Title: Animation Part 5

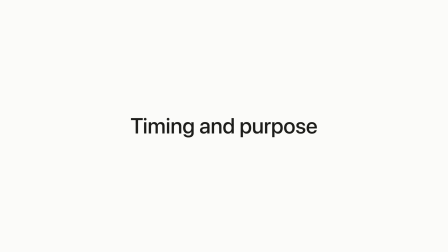[0:00]
While easing or spring animations can make a big difference, there are other elements that are also important to get right.
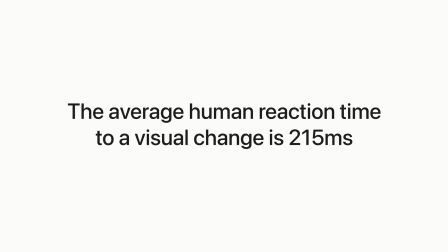[0:06]
One of them is duration. The average human reaction time to a visual change is 215 milliseconds. So we can say that a duration between 200 and 300 milliseconds should be the sweet spot for most animations.
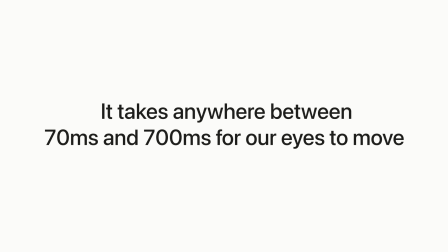[0:21]
The human processor model indicates that it takes anywhere between 70 and 700 milliseconds for our eyes to move. This means that the location of the element that is being animated should affect the duration as well. Hover transition should be faster than other animations as we are focused on the element already.
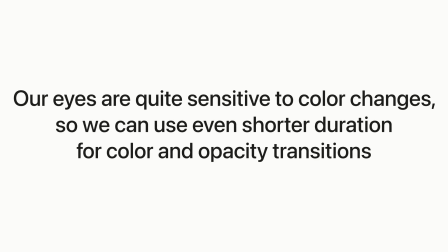[0:40]
Additionally, our eyes are quite sensitive to color changes, so we can use an even shorter duration for color and opacity transitions. As you can see, there are many factors that can affect the duration of an animation.
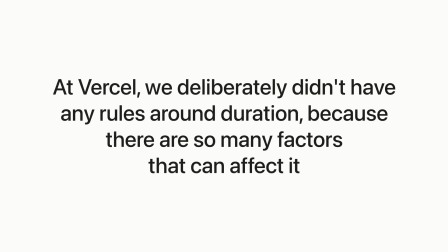[0:53]
At Vercel, we deliberately didn't have any rules around duration, because there are so many factors that can affect it. Instead, we used our judgment and experience to decide on the duration of an animation. My tip here is to practice and see how other apps do it.
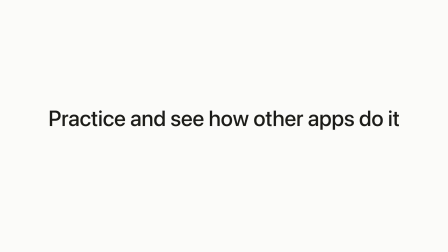[1:08]
I will also touch on this topic in the walkthroughs later on, but for now, I can give you some general guidelines that I created for myself.
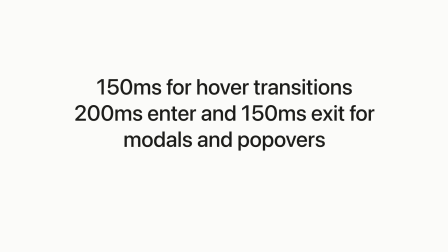[1:16]
So I use 150 milliseconds for hover transitions. For modals and popovers, I typically use 200 milliseconds for the enter transition and 150 milliseconds for the exit, combined with the right easing, of course.
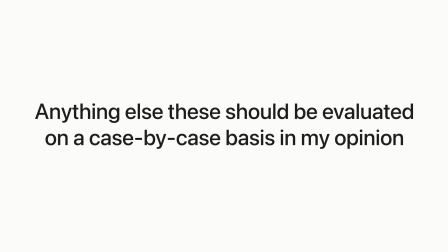[1:31]
Anything else should be evaluated on a case-by-case basis, in my opinion. So let's run through some examples of custom durations to give you a better idea.
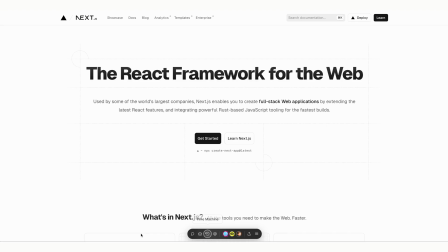[1:40]
This was a hackathon project I worked on during my time at Vercel. It's a component that allows you to travel in time through your preview deployments.
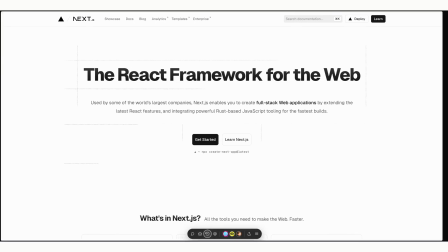[1:48]
When you enter the time machine mode, we alter the view so that the current page doesn't occupy the entire screen.
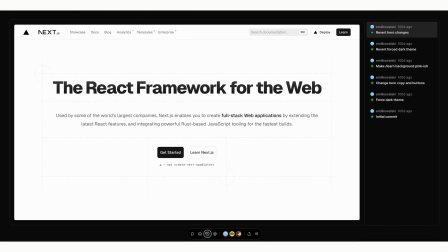[1:54]
I used an ease in out type of easing here, and the duration is 1 second, which is mainly because the view change is quite big.
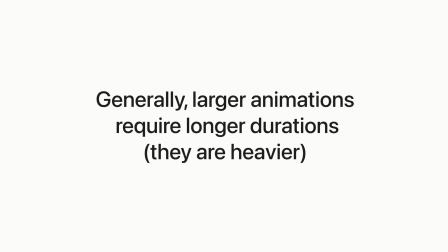[2:03]
Generally, larger animations require longer durations.
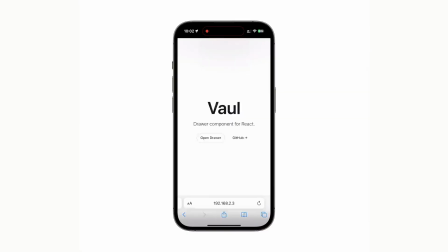[2:07]
Vol's enter animation has a duration of 500 milliseconds, even though I just told you that I usually use 200 milliseconds for enter transitions.
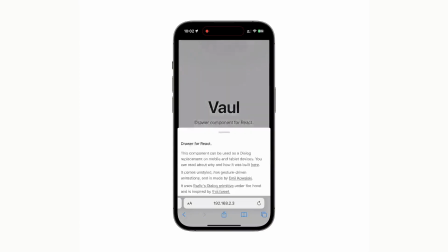[2:16]
Because it would otherwise feel too fast, as the easing curve is quite steep. You can see the difference between 500 milliseconds and 200 milliseconds in this video.
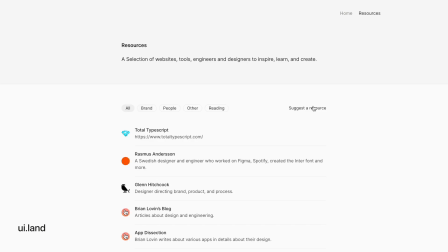[2:29]
Typically though, animations consist of simple enter and exit transitions,
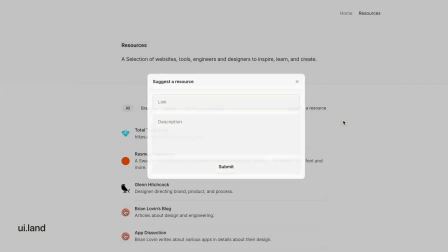[2:33]
for which an ease out animation with a duration of 200 milliseconds is suitable.
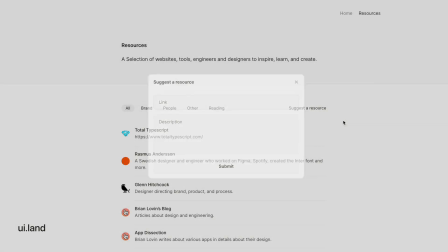[2:38]
This should be your default. If it doesn't work, you will notice it and get better at noticing it over time.
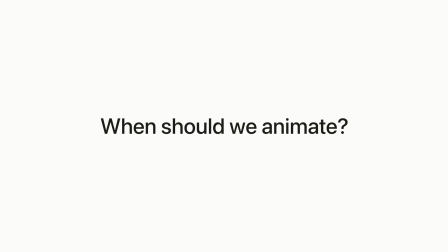[2:46]
But when should we actually animate things? It's easy to start adding animations everywhere. The user then becomes overwhelmed and animations lose their impact.
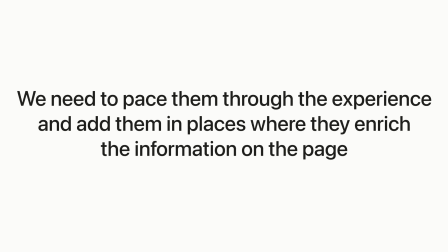[2:56]
So we need to pace them through the experience and add them in places where they enrich the information on the page. The purpose of an animation should be to add context. To check whether an animation adds context, you can try to describe what benefit it provides to the whole experience. The easier this task is, the more context your animation likely provides. A good example is this animation I made for Vercel.
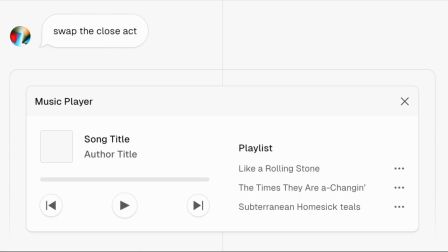[3:20]
It explains how V0 works. And while this example is arguably entertaining to watch, it's also insightful.
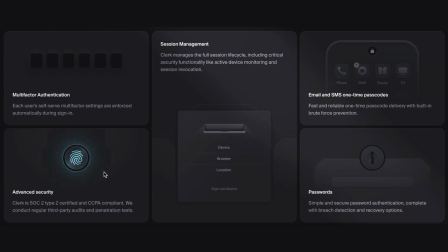[3:32]
Or this one from Clerk, where they use animations on hover to explain the concepts presented on the cards.
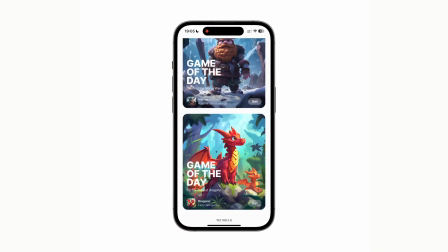[3:42]
Now it may seem like only animations that explicitly explain something are useful, but that's not the case. We can also use an animation to indicate a change in state, like with the App Store cards.
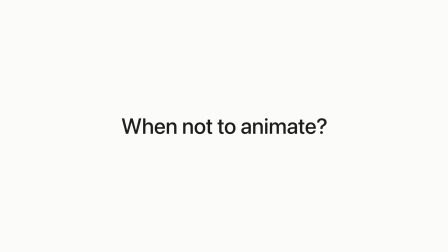[3:58]
Users can get annoyed by frequent animations. That's why when you think about adding an animation, you should consider how often the user will see it.
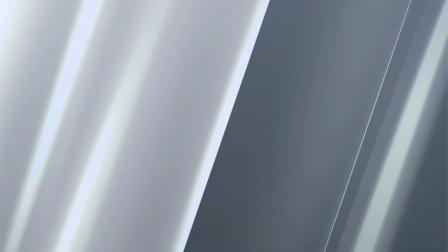[4:06]
I use Raycast's command menu a lot.